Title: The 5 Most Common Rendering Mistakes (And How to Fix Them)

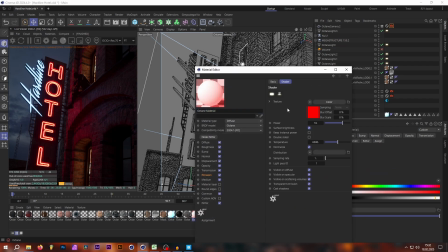4:05 Let's increase the hotel sign to something a lot higher, maybe like 60. As well as the blue heartline sign as well, for example, let's go with like 40.
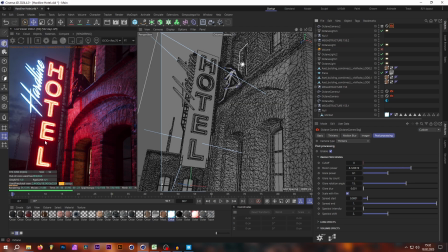4:16 And as you can see now, even though we turn down the bloom effect, we still get a nice bloom effect here because the neon signs are a lot brighter, but now they light the entire scene a lot more realistically. While this sometimes is not the key to photorealism, it is definitely the key to a nice moody render.
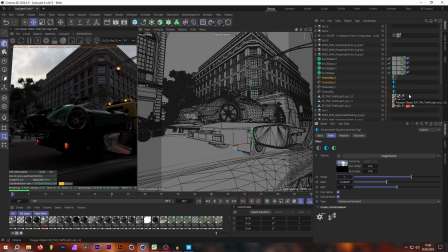4:32 Number 3 on the list is lighting. And we're specifically talking here about realistic outdoor daylight, which I've seen a lot of people struggle with, including myself up until a couple of months ago. To show you what I mean is I imported here a regular HDRI
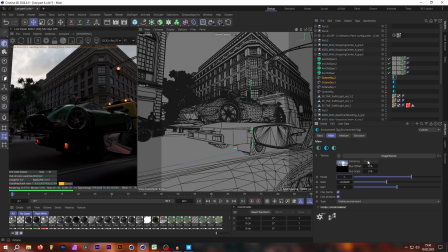4:48 into Octane Render with the regular properties of 1 brightness, and I left everything as it comes by default. Now, what you might think, okay, the sky actually looks pretty good, but the scene just looks really dark. What are you gonna do?
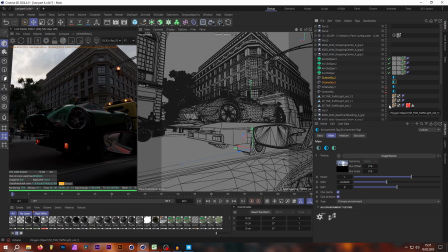5:04 You could use fake lights, you could use a different HDRI, or you bump the HDRI up to a very, very, very high value.
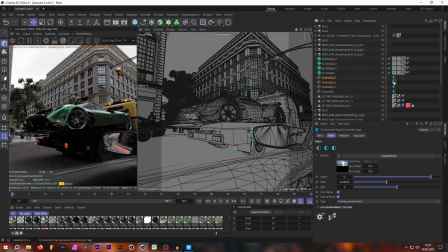5:13 And so let's go, for example, with 5. 5 looks already quite good. It's just still a little bit dark. So let's try something even higher. Let's try 15.
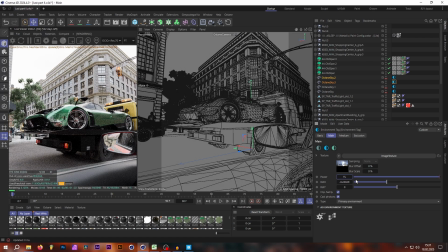5:22 And now if we have the brightness of 15, now we have a really nice ambient light going on in our scene that looks rather realistic. However, what's the problem? The sky is completely blown out. It's completely white.
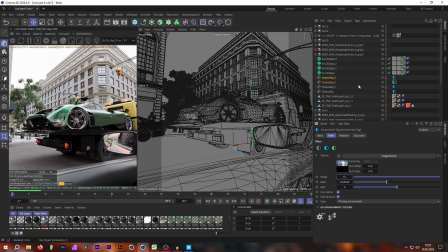5:35 What can you do to fix that? You just load in a second HDRI and set that to a visible environment. Now the second HDRI is only visible. It won't affect the light of the scene. So now here you can set this HDRI back to the original value where you enjoyed the look of the sky.
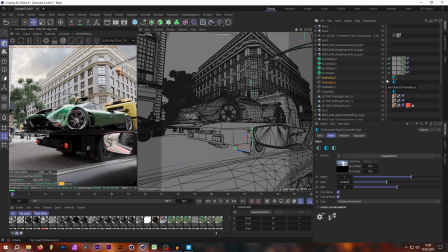5:54 So if we turn that on now, as you can see now, we got a very bright scene light, but still the nice details of the clouds of the regular HDRI. Although here I think it's still a little bit too dark. You know, you have to be careful to match the brightness to the sky roughly.
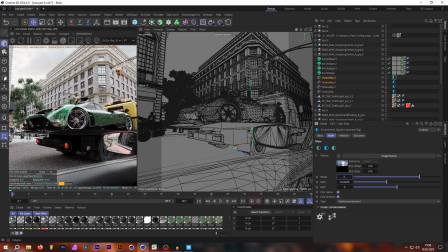6:10 So let's go maybe with 2, which gets rid of a little bit of detail, but it still keeps in the clouds and everything, making everything look quite nice. By the way, this also works with the regular Octane daylight.
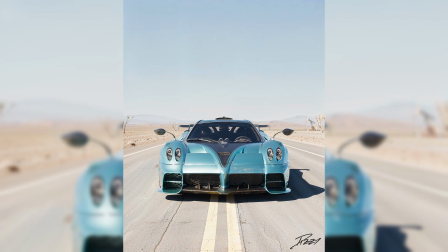6:21 You just load in your daylight, pump up the power to like 10, and then you're good to go for super nice realistic daylight renders without using an HDRI.
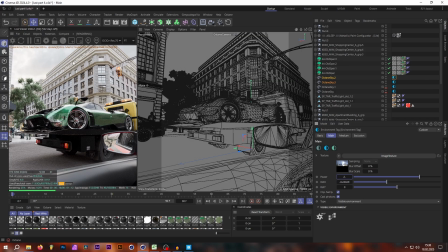6:30 And here I also come in with the 4th point, which is the camera settings, or rather exposure and gamma settings. This is a big thing for daylight renders, because over here I have used a OCIO called Rec 709,
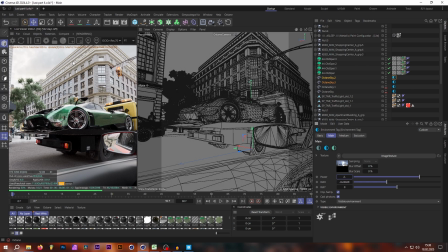6:45 which is kind of like a fake color space that is almost like a LUT. It's comparable to a LUT. And this LUT or OCIO here really balances out the gamma and exposure to an almost perfect setting for daylight renders.
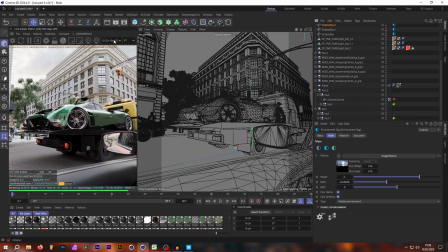7:00 However, I'll show you what it looks like without the Rec 709 preset by just going from my OCIO setting over to regular HDRI sRGB setting. As you can see, not a lot has changed, but for example, our sky is completely blown out again.
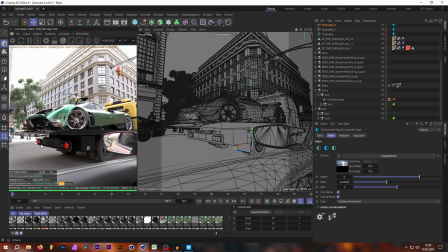7:14 These red LEDs and red lights look very weird, and overall it makes the whole render look super flat. That is why I personally, for any type of realism renders, I always use some form of OCIO, either an ACES OCIO or my favorite one is the Rec 709 OCIO.
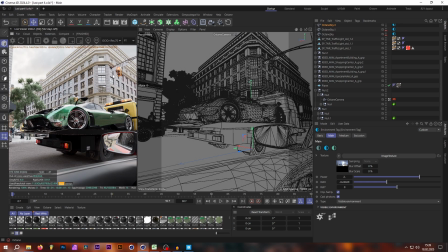7:32 So let's go back into the OCIO and compare the two. As you can see, this OCIO, for example, really balances our exposure and gamma. By the way, this is not a camera setting. As you can see, the exposure and gamma are still exactly the same. This happens all in render. Unfortunately, with these OCIOs turned on, you're not able to change the gamma anymore.
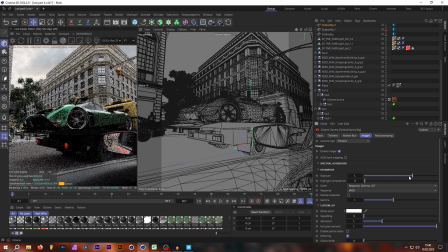7:51 You're only able to change the exposure, but you're not able to change the gamma, which, you know, to some extent is really good because you don't want to mess up this whole nice setting.
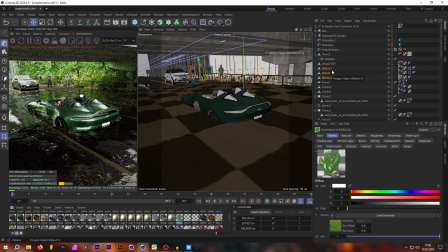8:00 And lastly, number 5 of the most common render mistakes I see online is when plants are too saturated.